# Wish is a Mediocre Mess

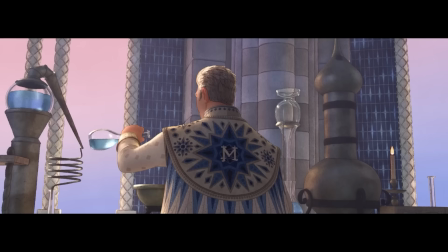(8:10)
But on the other, the story really wants to make a point that he's really just a guy, that he's not some omnipotent or special individual who deserves this position.
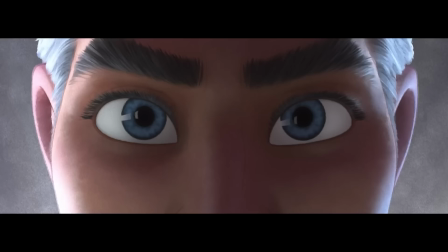(8:19)
That he gets to decide who grants the wishes, but really he's just a narcissist who people made the mistake of trusting in. So these two ideas of what this villain could be are completely at odds with each other, as old school Disney is built around scenery chewing evil guys,
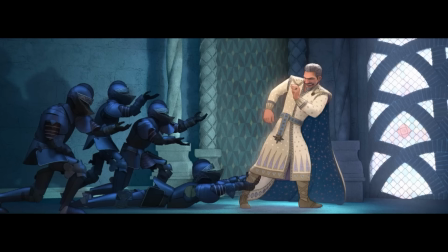(8:31)
feeling more like mythological beings who exist solely to be here and to be defeated by the hero.
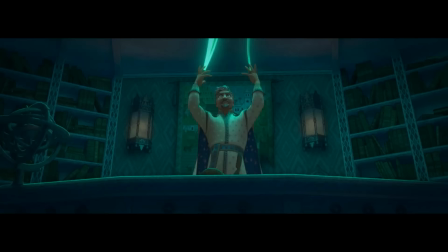(8:36)
They do not need to be deep, they don't need to even feel like real people, they just need to be fun, and we will enjoy every second of them.
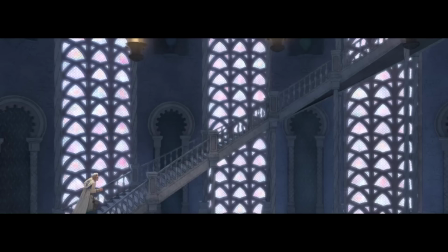(8:43)
But in so fully embracing their role as the antagonist, they reach truly iconic status.
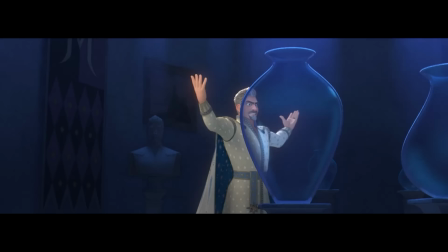(8:47)
Magnifico, meanwhile, feels like he's being undercut by pretty much every decision the story makes,
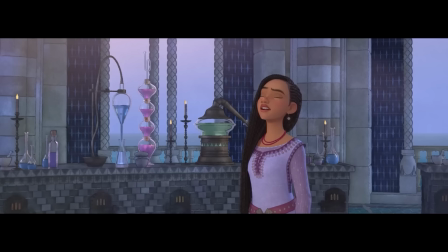(8:52)
as it wants us to know that he's really just a petty bitch, but also wants to hint at a tragic backstory that justifies why he created Rosas,
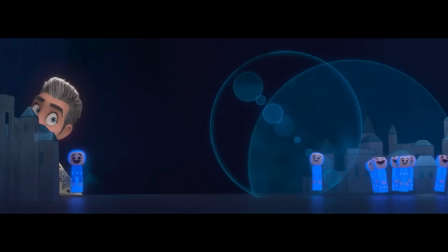(8:59)
and he maybe at some point was a decent guy, that he has reasons for doing what he's doing, but then it wants him to be hammy and over the top, saying about he wants everyone to love and respect him,
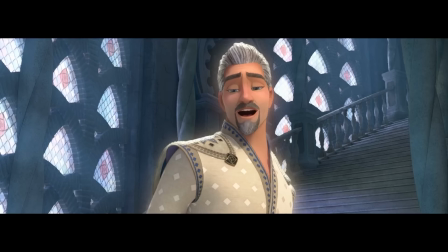(9:08)
that he is just a dick, basically. His backstory is never expanded upon, so he can never truly become a compelling modern tragic villain.
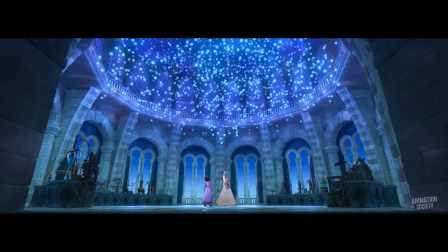(9:15)
Magnifico is getting the worst of both worlds. He's not over the top enough to be truly amazing, and he's not deep enough to be sympathetic.
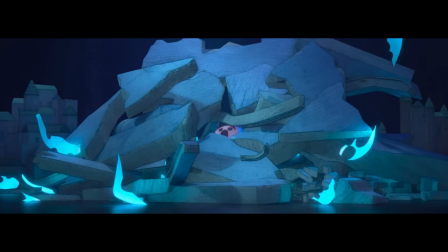(9:23)
He's entertaining enough, but he's begging for that extra kind of panache to really elevate him.
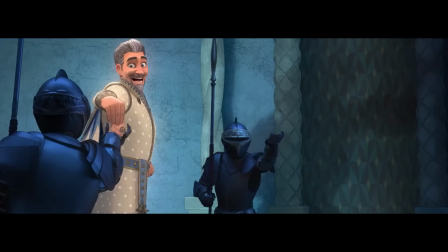(9:28)
And the move that they make to make him go full evil being just, it's dumb and contrived.
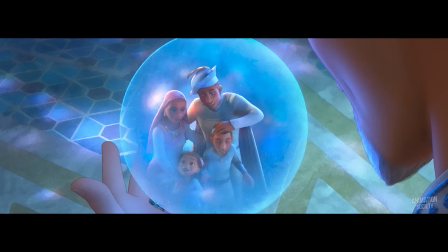(9:33)
Just as dumb as it was in Multiverse of Madness. Though I do think his fate at the end was very fitting. All right, that's enough being nice.
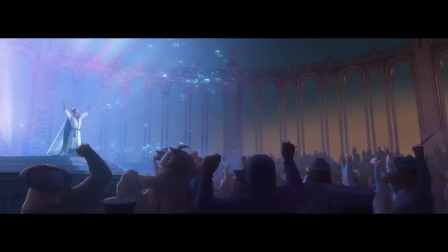(9:40)
Let's talk about the art style. So when the trailers for this movie came out, a lot of people were weirded out by the aesthetic of this film.
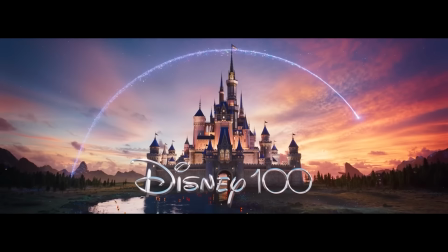(9:46)
As rather than making a 2D film to celebrate Disney's 100th anniversary, what they did is just kind of create a pastiche.
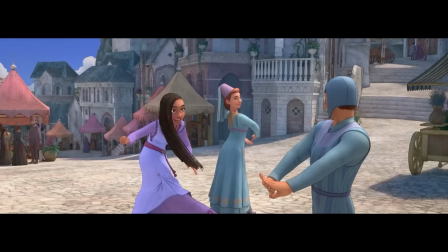(9:53)
A 3D film that was meant to look like a storybook with watercolor slightly washed out backgrounds.
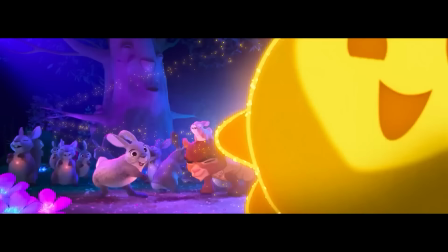(9:58)
Like the Disney books we all grew up with as kids. Which, on paper, isn't the worst idea in the world, but the issue comes in the execution.
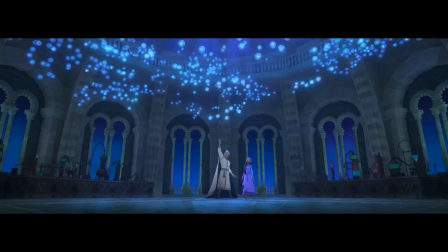(10:06)
But rather than fully committing to this storybook look, Wish feels like it's being held prisoner by the Disney brand.
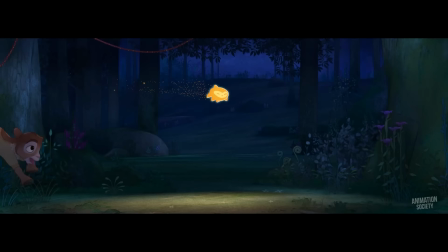(10:13)
And it has to, for marketing purposes, look like the other 3D movies that came before. Movies that, mind you, were already too close to each other in appearance.
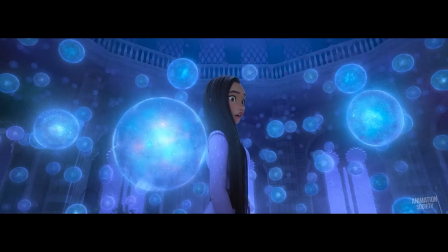(10:20)
So much so that you could drop the leads of Tangled into Frozen and no one would question it from a distance.
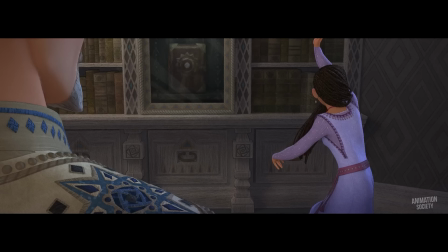(10:25)
This means that this new aesthetic that they're trying to do gave some people the impression that it looks like an Instagram filter rather than a major creative choice.
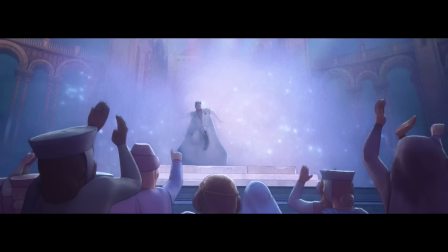(10:33)
Which I get, but here's my thing. This film doesn't commit enough to the style it shows.
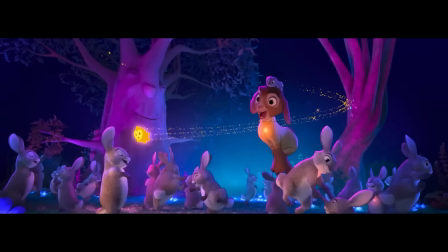(10:38)
When you're watching the film, you mostly get used to it after a while. But that jank never fully goes away.
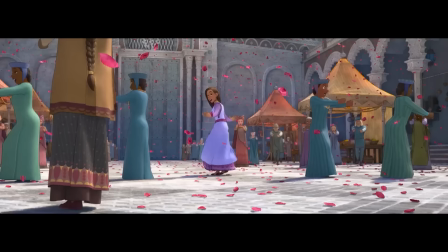(10:44)
As years of Disney film and modern animation trending more towards detail and realism, this all leads me to look at this film,
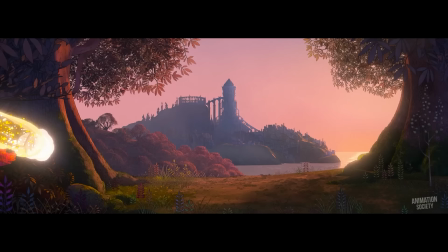(10:50)
and my first reaction and continued reaction while watching it is that it looks unfinished.
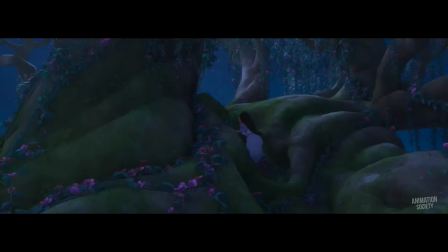(10:56)
Now, there's a layer of detail missing that it didn't get fully rendered. Detail has been something that Disney has gone all in on over the years.
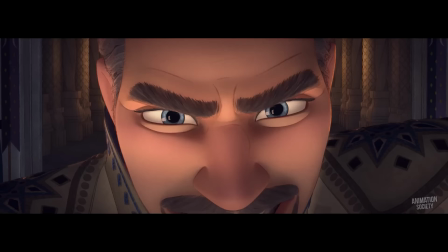(11:03)
From being able to see the light bounce off a character's skin to little hairs on the face we see in Encanto, Disney has spent an obscene amount of money in putting as many little details as they can.
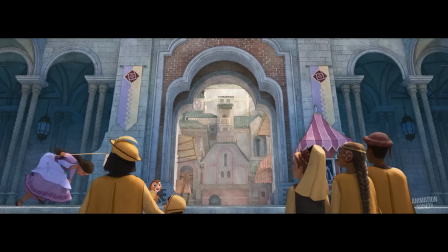(11:12)
So to then go see this after the fact does make it feel like something is missing, without having enough impact to really make this creative choice worth it.
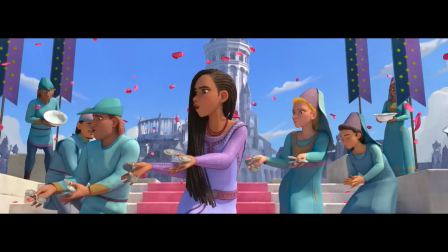(11:20)
This movie looks the best at night, where the flat lighting makes sense given the scene. But in daylight, there are some rough shots in this film,
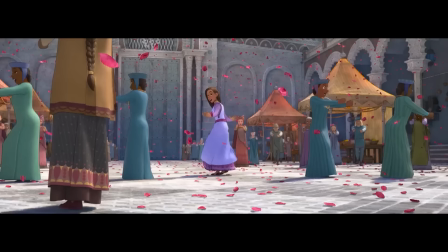(11:29)
where all sense that you can ignore just falls away as the lighting just doesn't feel like actual lighting.
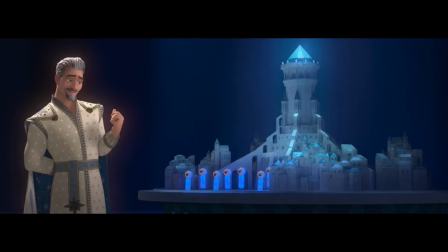(11:33)
It looks like the characters were brightened a bit just for certain scenes, only for the scenes themselves not to really support it.
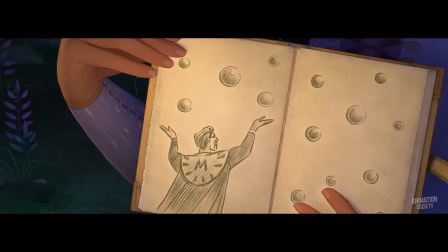(11:39)
It feels artificial, that something is missing, which in this case would be that extra glow and soft lighting and shadows that would really just usually accompany these things.
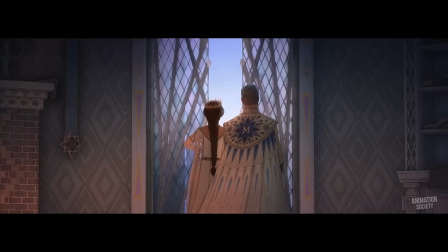(11:47)
But that would clash then with the painted storybook look, which, okay, this is the best way I can describe the aesthetic of Wish.
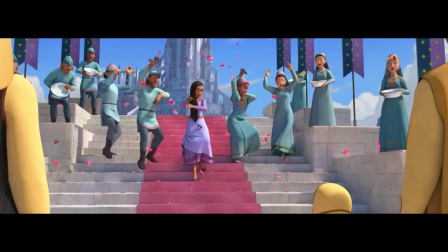(11:53)
This film, at times, looks like a stage play. One where the only thing that really exists in the shot is the character and a painted background.
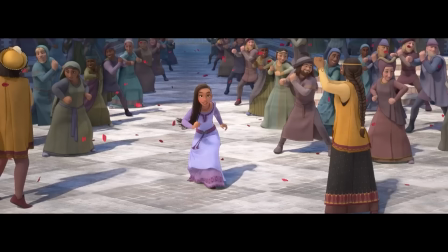(12:02)
Like, this is the thing that had me cackling once I realized it as I went, fuck, I'm never gonna unsee it.
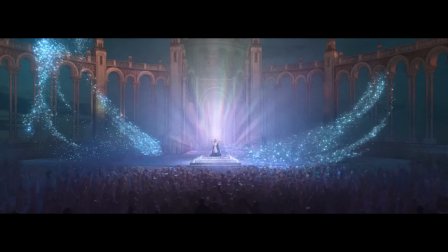(12:08)
As the backgrounds for this movie, they're beautiful on their own. But they have a problem in that they're trying to look so painted that it actually does too good of a job.
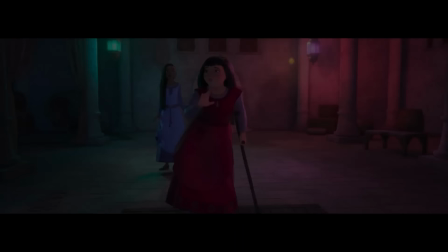(12:15)
So much so that it ends up fucking with your depth perception.
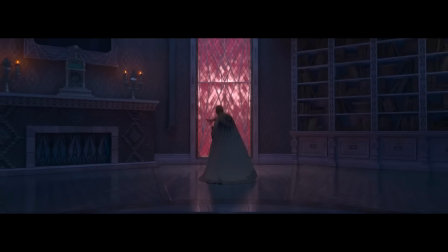(12:18)
So rather than looking like a world that has a storybook look, it looked like people are staying in front of a piece of canvas that was painted on,
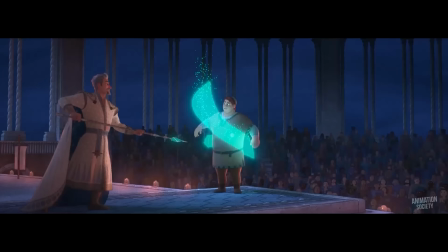(12:23)
with me being unable to tell what's an actual object in the scene and what is just painted in there.
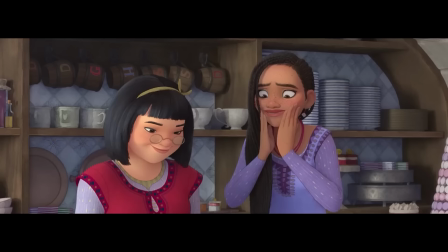(12:28)
You notice this the most in the kitchen scene, as the most things in the background, like, they don't look like they're there.
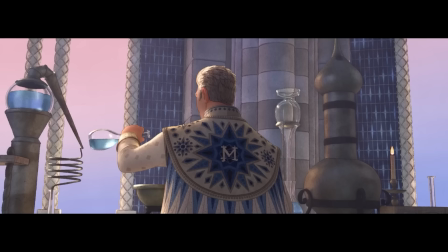(12:33)
So it leads to this dissonance where you have weirdly lit characters that feel like they're standing in front of a painting, and this definitely could have worked if it was 2D,
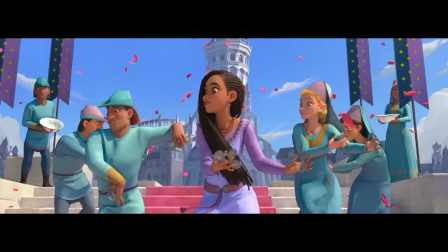(12:41)
but them being 3D caused the illusion to break. So they end up not complimenting each other, instead making this contrast just feel weird and off-putting.
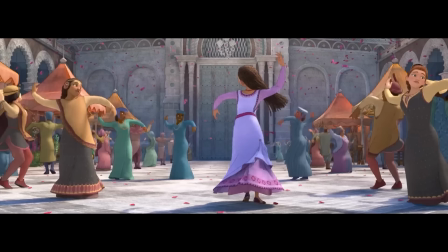(12:48)
And if you want like the best example of this, just watch the hands. The face are often like, they make sure to do just enough so you don't fully notice it.
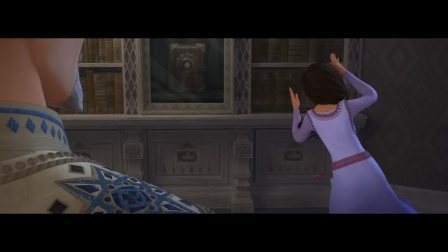(12:55)
That detail is not exactly there with the hands, as shadows are often supposed to be there.
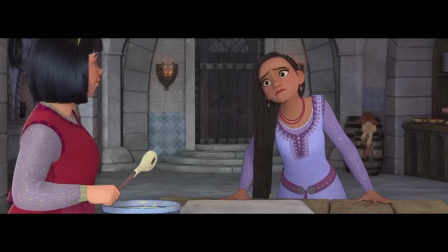(13:00)
But with the hands, it often feels like there's information missing,
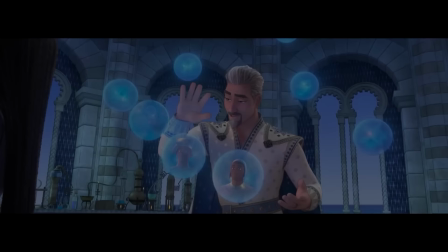(13:03)
as there are lots of shots where the source of light tells us that something should be brighter, or maybe in the shadow of one finger should be on the other.
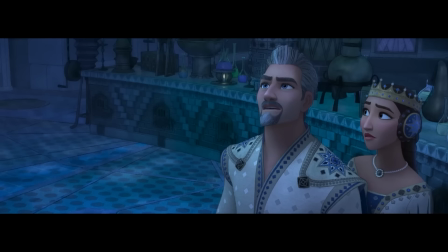(13:10)
But often enough, it isn't, and that ends up breaking the look that this film is going for.
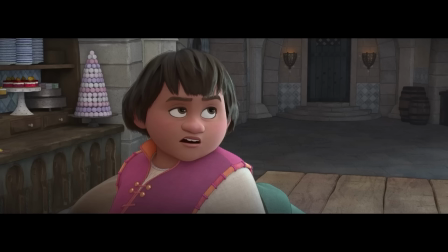(13:14)
And it contributes to the sense of artificialness that it's incomplete in moments, as the style doesn't come in up to being different.
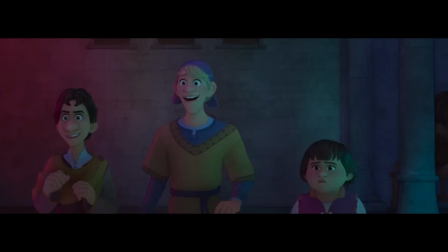(13:20)
And in trying to do limited detail on painted backgrounds,
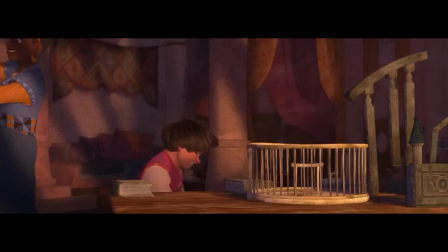(13:23)
ignoring the lighting of the film causes so many scenes to feel like we're not getting enough information to really understand what should be going on here,
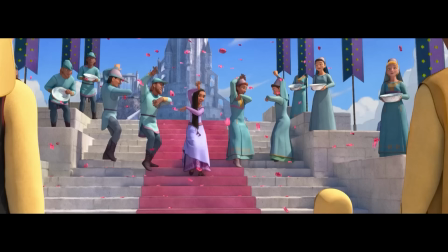(13:30)
and when we do, it feels like something is missing. Like, we don't really know like how bright something is, how it's lighting the characters, and like this is the one that I caught in the trailer.
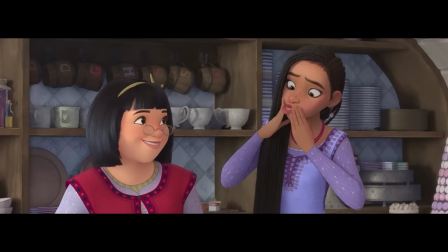(13:38)
Rather than Asha's hand leaving the shadow of her friend into the light, we don't really see enough shadows for that to appear.
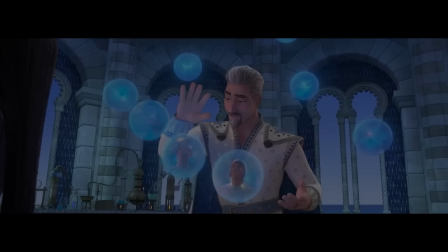(13:44)
So instead, it just looks like it's changing colors. Like someone flipped a switch and said, be brighter now.
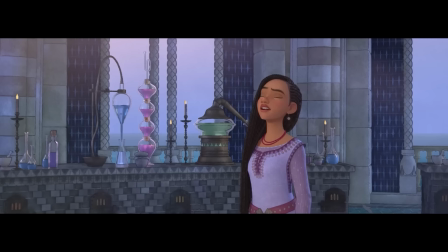(13:49)
Yes, this doesn't look as rough in the theater, but I also saw this in Dolby Cinema, and it's still a persistent problem throughout the film.
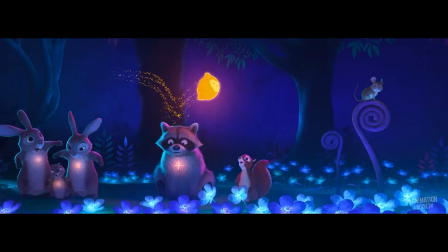(13:56)
I don't want to discount any of the people who worked on this thing, especially after all the layoffs Disney did this year.
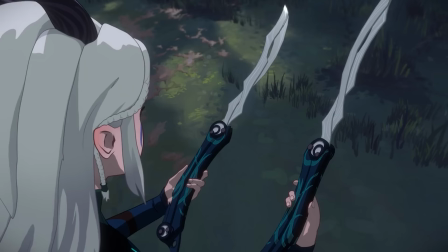(14:01)
They have enough grief to deal with. But this aesthetic reminds me of the Dragon Prince Season 1, where they mess with the frame rate to distracting results.
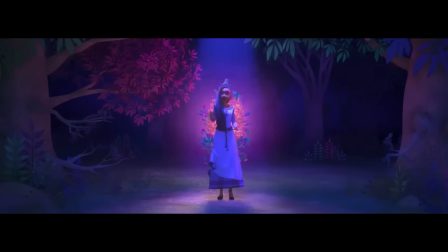(14:08)
Even if it works or isn't noticeable all the time, this feels like an idea that should have been strangled in the crib earlier.
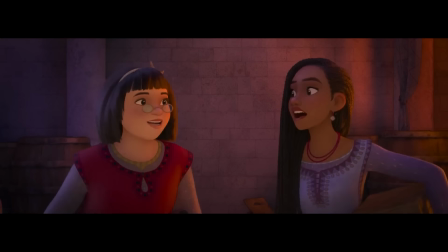(14:13)
I'm sure the art book for this film will be amazing, but the final product leaves a lot to be desired.
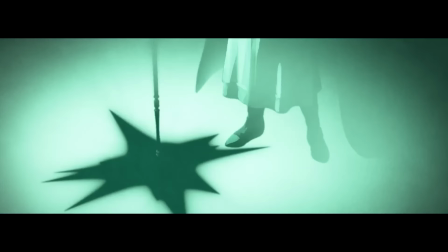(14:19)
And in a film meant to celebrate Disney's 100th anniversary, all it succeeds in doing is highlight how the former king of the industry is now failing to innovate.
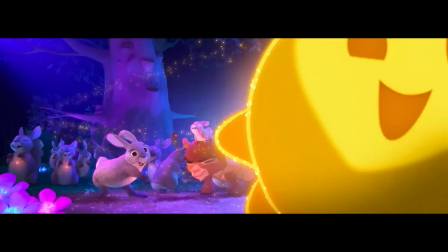(14:28)
Truly, I do not hate this film, But it's just one of those movies that is just, I am very lukewarm on, and the weird things in it stick out way more than the things that it does well.
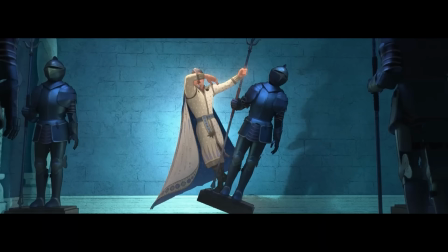(14:36)
But I did enjoy watching it, mostly. It's a fun enough time at the theaters, kids will enjoy it, but it's just all right to me.
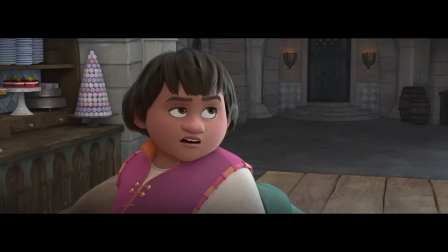(14:43)
The most 6 out of 10 experience I have ever had. There's not really much for me to say in spoilers, though I will include one idea that hit me down below in the comments.
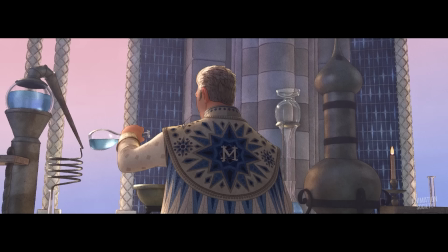(14:50)
Go check out if you're interested, wait for streaming if you're not. This movie, it exists. But you can at least give the soundtrack a listen on YouTube.
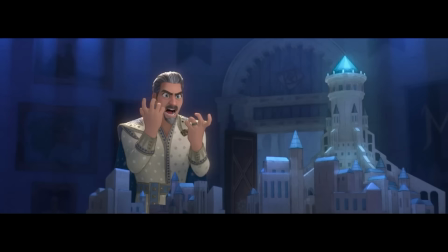(14:57)
Alright, that's all from me. Let me know what you all thought of the movie, send your thanks to the people who made it, and it seems like the people who actually make these things are getting the shorter and shorter end of the stick these days.
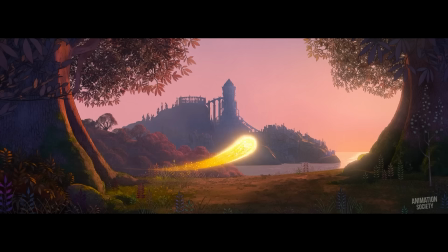(15:06)
Like, share, and subscribe, don't forget to check out my sponsor, Hunkai Star Rail. Love you all, peace out.